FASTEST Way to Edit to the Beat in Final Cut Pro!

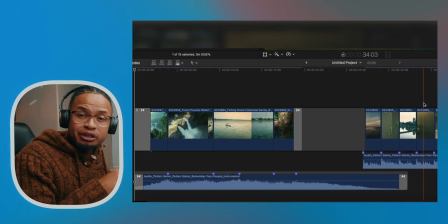[3:52]
bad i like it now but i'm gonna add some reverb at the end so that it's not gonna be too
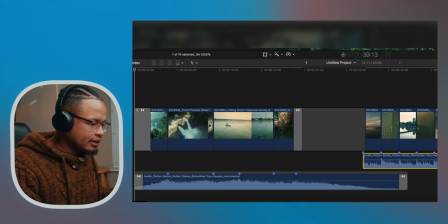[3:56]
dry and the way i do that is i'm gonna select this last part right here
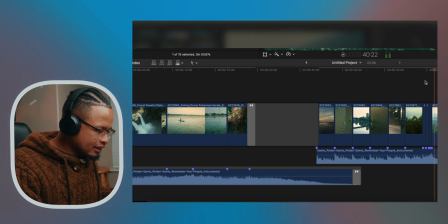[4:01]
um we're gonna choose the that last beat right there
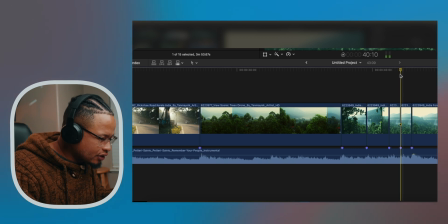[4:05]
and uh let's see here okay so right
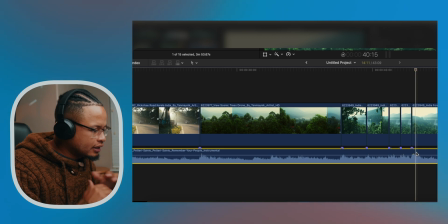[4:10]
here I'm gonna create a hold right here frame hold
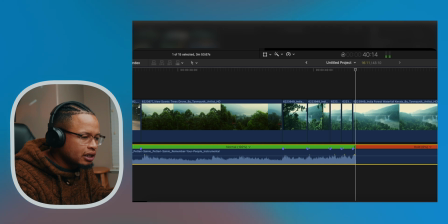[4:15]
which is shift H and I'm gonna go to effects I'm gonna find Cathedral
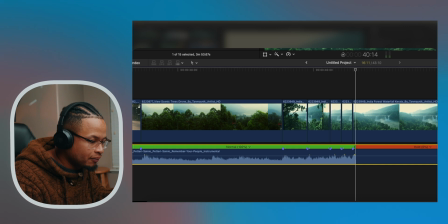[4:20]
I'm already having it here because I use it all the time Cathedral 2 will give it like this echoey sound you can listen to it and right there when it goes I'm going to create a
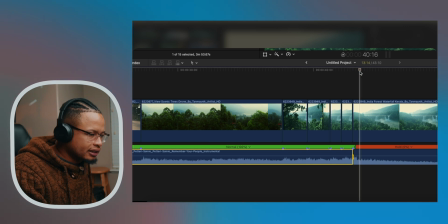[4:35]
keyframe right there make sure it's selected but I'm gonna go back a couple of frames and I'm
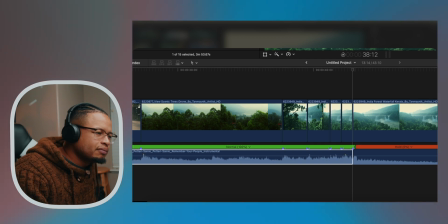[4:42]
gonna create another keyframe and put this down to zero so that the effect will only
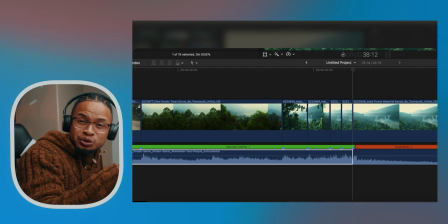[4:48]
happen when actually the beat goes boom at the end okay so I'm gonna go there to the other frame by pressing this click this go to
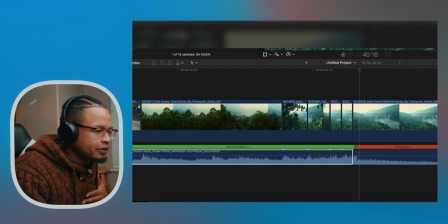[5:00]
the first frame that I created and I'm gonna go 90 or 9 whatever it is just just want the effect to be there somewhere there 87
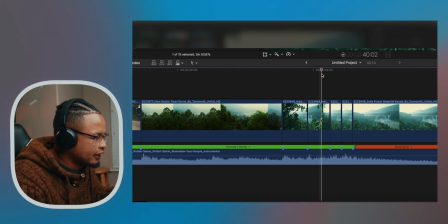[5:09]
whatever it is it's gonna work and not
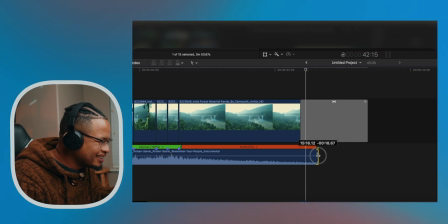[5:15]
bad i'm gonna delete this because that means i don't need this part and i'm gonna extend this so that it can match the timing
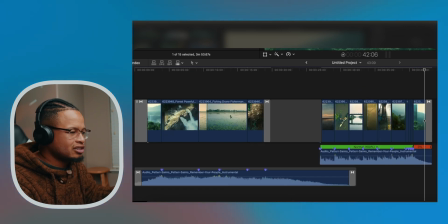[5:22]
and let's listen to that let's look at everything now boom
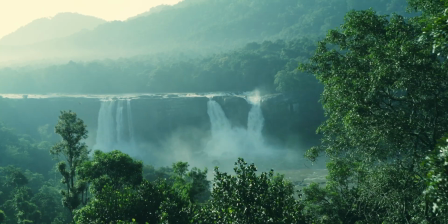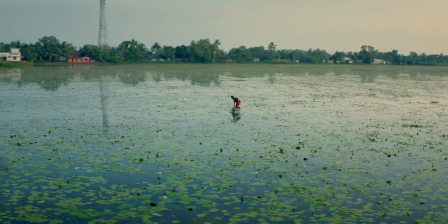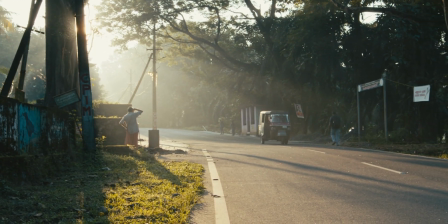got any value from this one guys let me know in the comment section i'll see you in the next one Hopefully. Peace.